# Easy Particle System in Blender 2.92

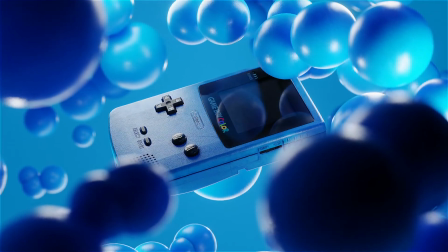Hey there, would you like to know how to create these floating ball particle simulations to use in your animations?
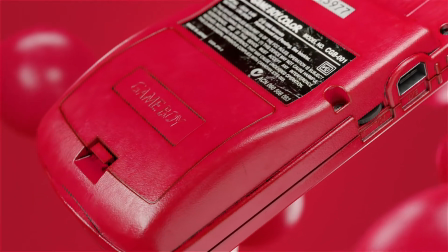Well, you're in luck. In this video, I'll be going over my workflow with the Blender Particle Simulator and how to leverage its physics
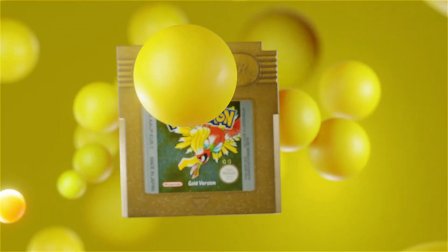settings to create these slow and elegant particle sims that I use in the background of my Game Boy Color animations.
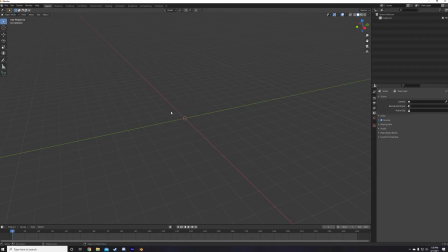Let's do it. Start by deleting the default cube, then add a new one to set as our particle system.
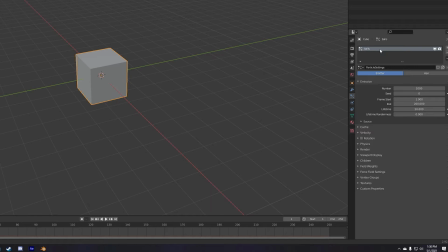Add a particle system, set the start and end for your simulation, and then change the emission from surface to volume. I also go down to the cube's object properties, viewport display, and change the display to wire.
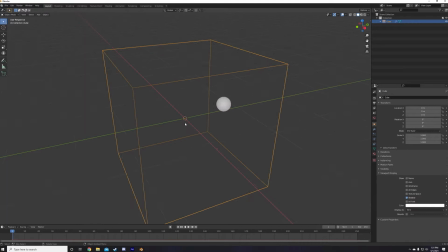This way the domain itself won't block my view into the viewport as I'm working.
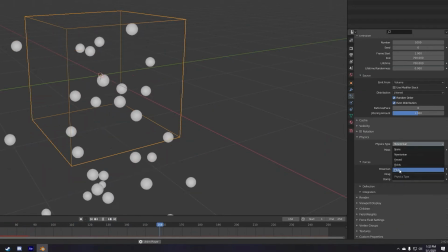Next, go down to the physics and set the type to fluid, and then go down to field weights and turn the gravity all the way down to zero.
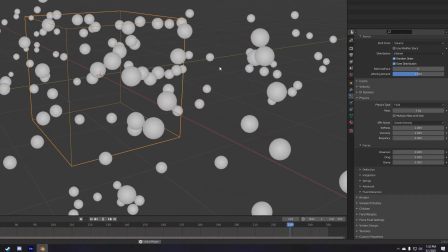This way the particles will behave like a fluid, and they won't be affected by gravity, so they will float nice and slowly through our scene, like this.
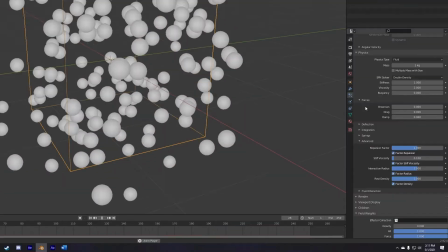Now there's a few key settings you're going to want to adjust to get the motion you're looking for.
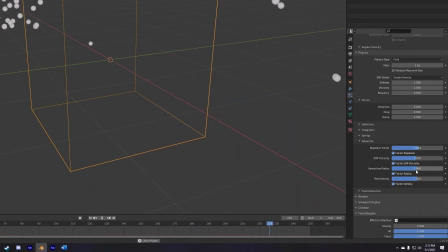The first set of these are the repulsion factor, stiff viscosity, interaction radius, and rest density. The next set of these are the ones in the forces tab, specifically the drag and damp sliders.
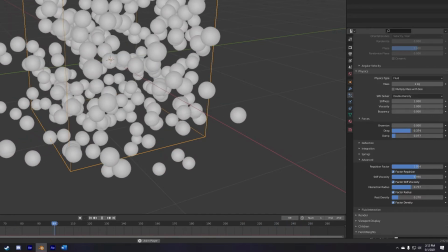These will basically slow down or speed up, I guess their resistance inside your simulation, so very important ones.
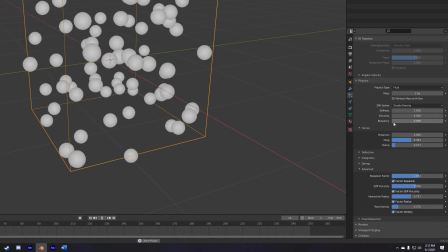And then the third set of these are the stiffness, viscosity, and buoyancy inside the physics tab.
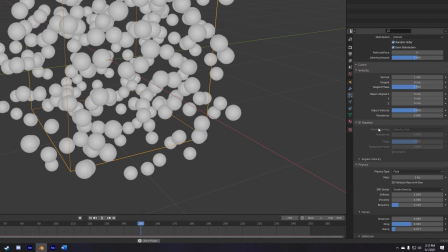And finally, if your simulation is moving too fast for your liking or too slow, feel free to change the normal velocity.
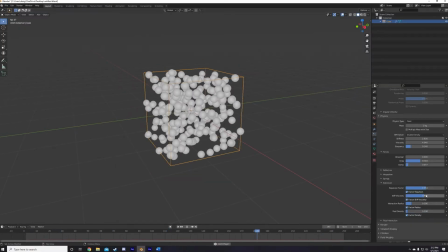Just play around with these as a simulation plays to get the distance and motion of the particles you're looking for correct. You can get some really interesting effects here just by moving these around, so definitely just have fun with it.
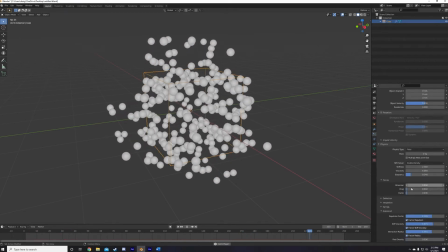Now the simulation is starting to take shape, feel free to add the actual object that is going to be rendered for the particles.
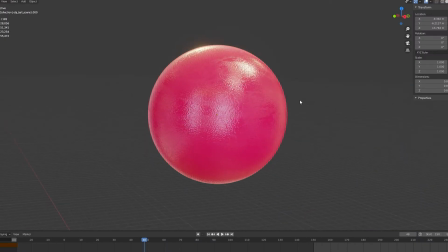In my case, it's these balls. Red, blue, and yellow balls to be precise. The material for these is just a principled BSDF with a noise procedural plugged into the roughness and normal channels to give us some interesting texture. I also crank up the subsurface scattering and set the subsurface color to the same as the base color.
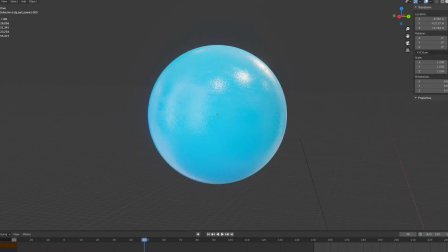I just think this makes the material look a lot softer and juicier, if that makes any sense.
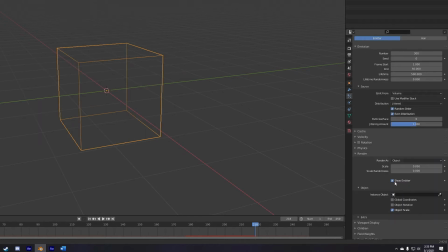Now, to make these balls the particles in the simulation, I navigate to the Render tab, Render as Object, and set the Instance Object to the Ball Mesh.
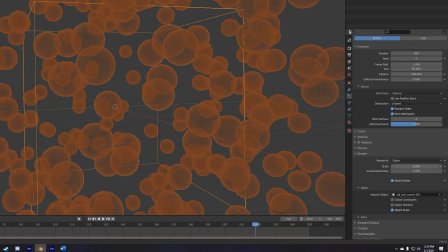I then tweak the scale slider to change the size of each individual ball, and I also scale up the scale randomness to randomize the ball size.
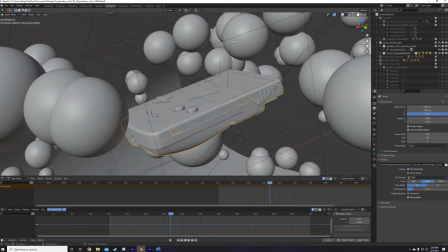I also import my Game Boy model at this stage and set it in the center of the scene since it will be the focal point of the shot.
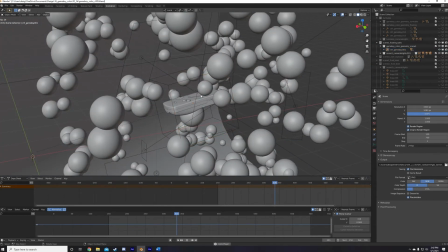If you would like to see how I textured this model, I have a video of that on my channel. We're almost done now.
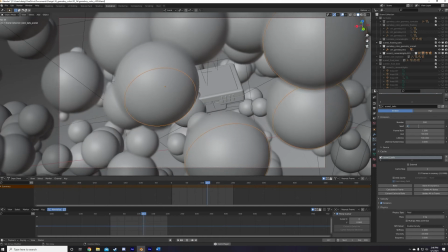All that's left to do in the shot view is to change the seed of your particle system as the simulation is playing until I find a good overall shot composition and motion for the particles.
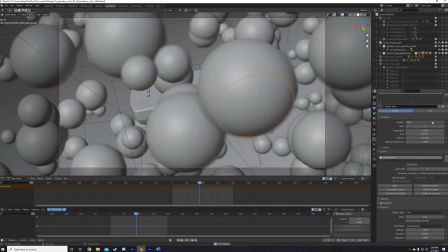I'm looking for a nice coverage of balls in the shot, alongside some interesting motion that's carried through from the beginning to the end of my animation.
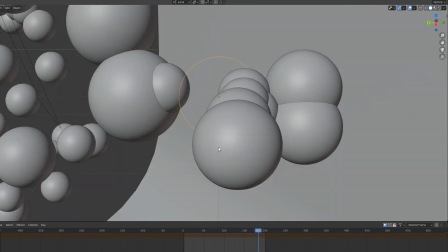If you get a lot of ball clumping, colliding, or some rogue balls flying off at Mach 1 speed,
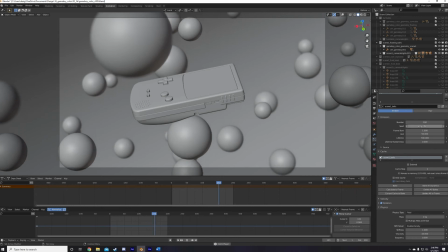either change the seed, amount of particles, or play around further with the fluid physics sliders from earlier.
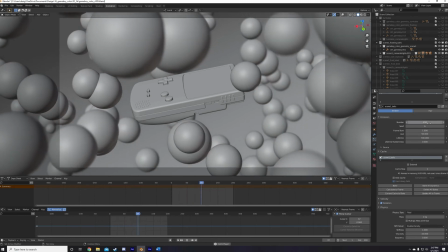Don't be afraid to cycle through a crazy amount of seeds to find the one you're happy with. Once I find my perfect balls, I make sure my lighting looks good,
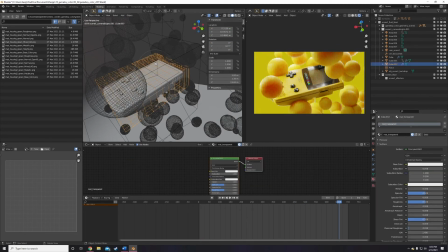add a slight rotating animation to the Game Boy itself so it's not so static, render it, and that's that.
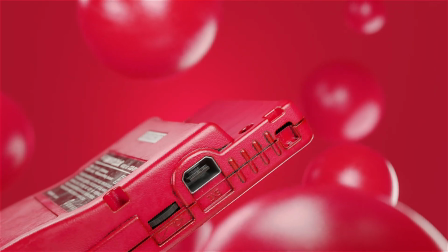This has been a super quick rundown on the Blender Particle Simulator.
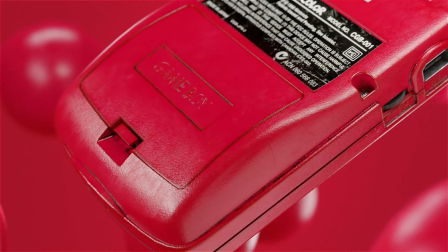Feel free to explore more by trying different kinds of physics types, adding crazy effectors like vortex, turbulence, wind, etc.
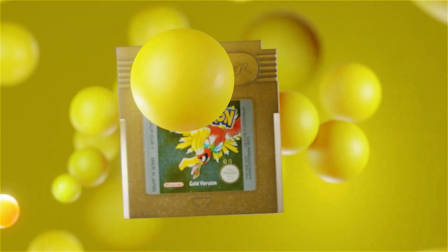Hey, go crazy and make some cool stuff. See you next time.